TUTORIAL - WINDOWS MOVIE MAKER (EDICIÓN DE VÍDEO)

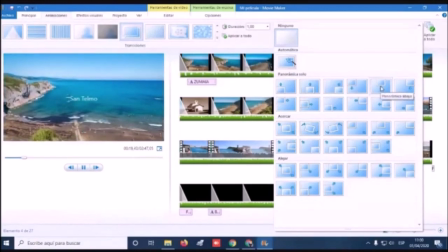(33:02)
Ahí podéis ver cada uno de los efectos, qué es lo que hace. Este de aquí, coge por un lado, va subiendo. O este de aquí, que le hace girar a la foto. Este le hace girar al otro lado.
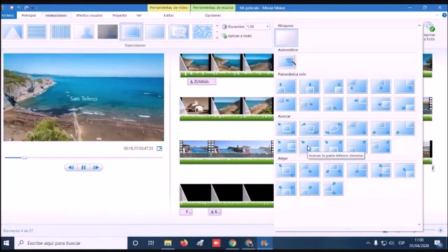(33:17)
Este le hace acercarse hacia un punto determinado que queréis, a la derecha o a la izquierda. Bueno, vosotros podéis escoger el movimiento que queráis dependiendo de la foto. O podéis hacerlo de forma automática.
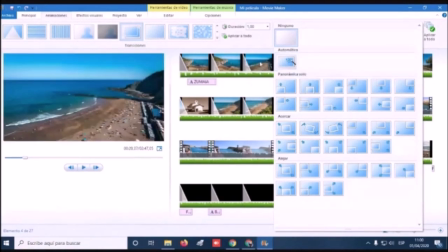(33:31)
Si seleccionáis todas las fotos, vamos a seleccionar todas las fotos, desde la primera hasta la última.
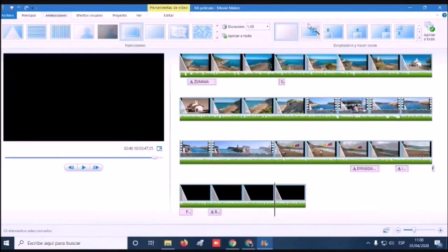(33:37)
Seleccionamos. Y ahora le vamos a decir con este botón panorámica y zoom automáticos. Lo va a hacer de forma aleatoria el programa. Entonces, ahora ya cada foto va a tener un movimiento de forma aleatoria. Si luego no me interesa alguno, lo puedo cambiar. Empezamos. ¿Veis?
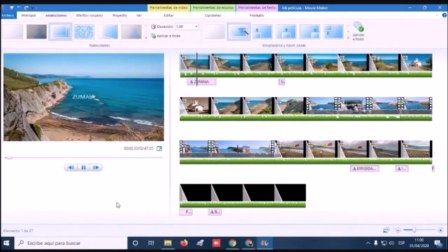(33:55)
Ahí está alejando. En ese caso está alejando la foto.
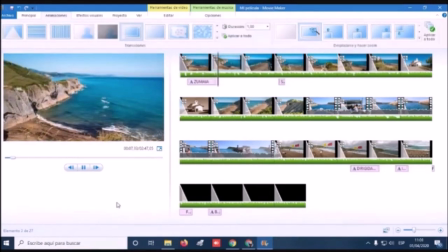(33:59)
En ese está desplazándose de un lado para otro.
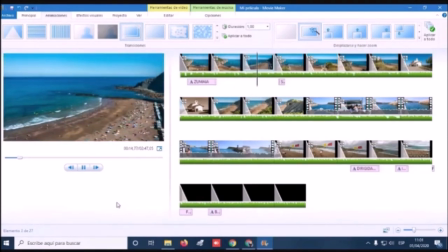(34:05)
En este, muy bien, porque se va viendo la gente en la playa. Me va acercando hacia ese lado.
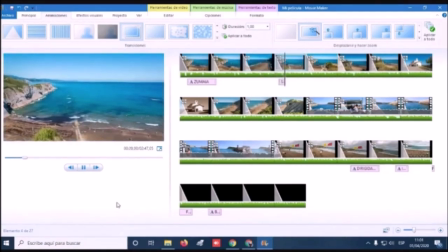(34:12)
Aquí está alejando, me queda bien. Aquí me interesaría más bien que se vayan viendo cada vez más las sombrillas de la playa, ¿no? Entonces, el movimiento que ahora mismo tiene no me interesa para eso. Entonces, se lo voy a cambiar.
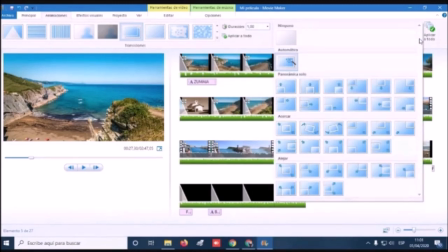(34:29)
Clicamos aquí en el triangulito y le voy a decir que vaya acercando, aquí está, a la izquierda, a donde está la gente.
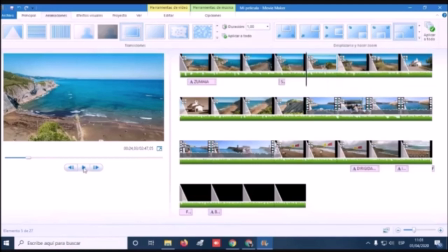(34:38)
Clicamos, solo cambia en esta foto. Y fijaos cómo entra y se va desplazando hacia la gente de la playa.
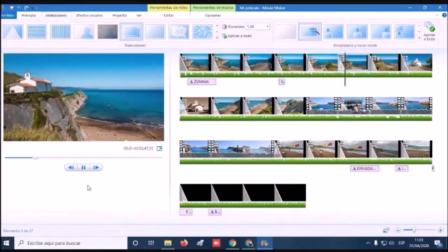(34:47)
que eso es lo que quería enseñar. Aquí veis, la ermita se me está yendo, entonces no me interesa. ¿Qué voy a hacer? Que cada vez que al revés, o sea, que se vaya metiendo al centro la ermita.
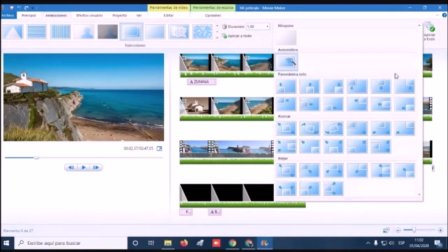(34:58)
Entonces le voy a hacer, por ejemplo, esta panorámica al revés, que es esta. Panorámica a la izquierda. Y entonces la iglesia va a ir entrando. Fijaos.
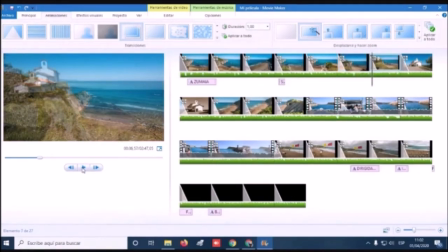(35:14)
Cuando pones estos movimientos automáticos, siempre conviene revisar porque puede dar un efecto no muy conveniente. Este, por ejemplo. Fijaos, no me gusta mucho. Tendría que apuntar a la iglesia esta fotografía porque ese es el elemento, el foco de la fotografía.
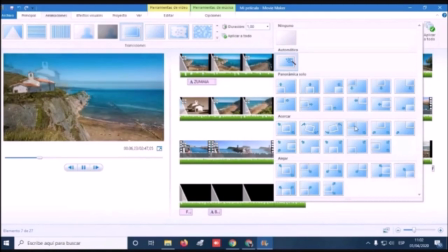(35:32)
Entonces le vamos a decir que se acerque hacia el ángulo izquierdo superior. Vamos a ver.
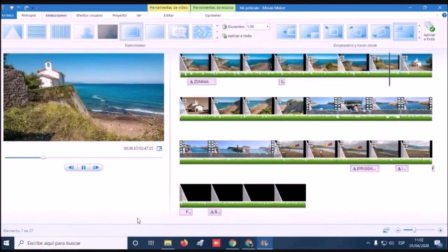(35:39)
Fijaos. Ese movimiento es más conveniente. Porque eso es lo que quiero enseñar. Después, ¿veis?
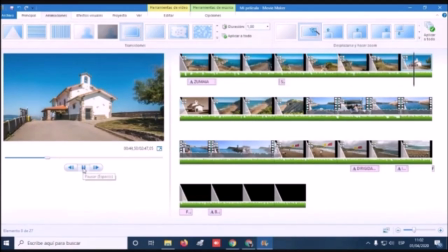(35:45)
Ahora me está alejando la iglesia. No, es que yo, como estoy caminando hacia la iglesia, tengo que ver el efecto contrario. Entonces vamos a ir. Y como la iglesia está en el centro, vamos a acercar al centro, que es esta. Vamos allá. ¿Sí veis? Se va acercando.
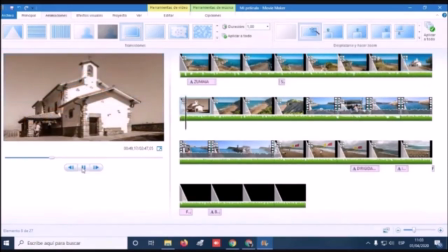(36:04)
Y ahora la siguiente fotografía, ya estamos más cerca. No me interesa que se vaya al campanario. Tal vez me interesaría que se vaya hacia donde están las personas entrando a la iglesia, que es el ángulo inferior izquierdo.
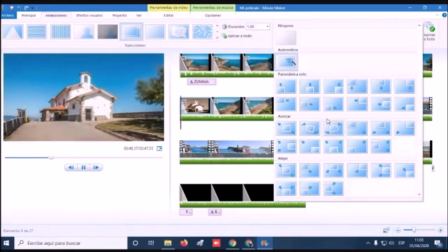(36:16)
Entonces voy a coger el movimiento de acercamiento al ángulo izquierdo.
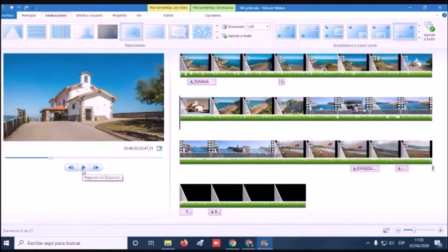(36:22)
A ver cómo entra. Me queda mejor.
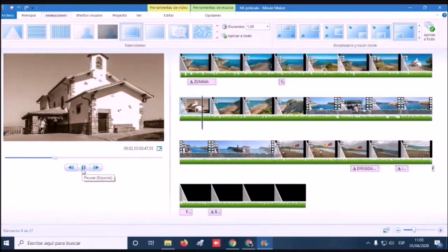(36:28)
Porque estoy como entrando en la iglesia, ¿no? Bueno, también aquí podemos aplicar a todo, ¿eh? Escogemos una cualquiera y la aplicamos a todos.
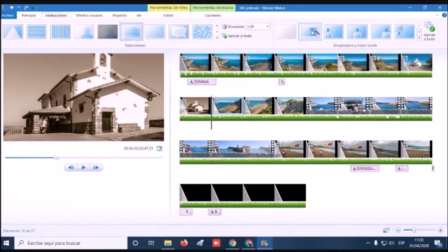(36:42)
Yo no la utilizo mucho, ¿eh? Prefiero usar el automático y luego revisar una por una todas las transiciones. Ahora no lo vamos a hacer ahora porque la idea no es
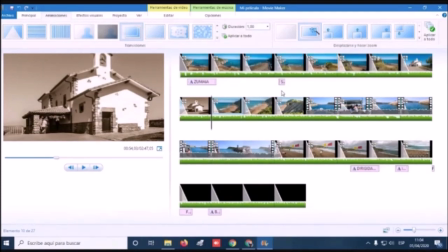(36:56)
hacer un vídeo perfecto, sino que veáis un poquito todas las funciones. Bueno, entonces, principal, animaciones, efectos visuales.
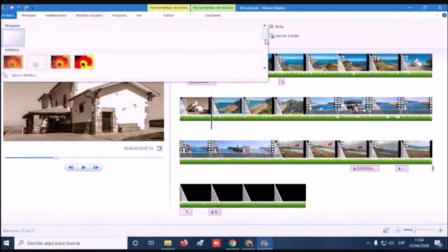(37:04)
Bueno, esto también se pueden añadir, etcétera, pero no voy a entrar en eso ahora, que prefiero ver otras cosas.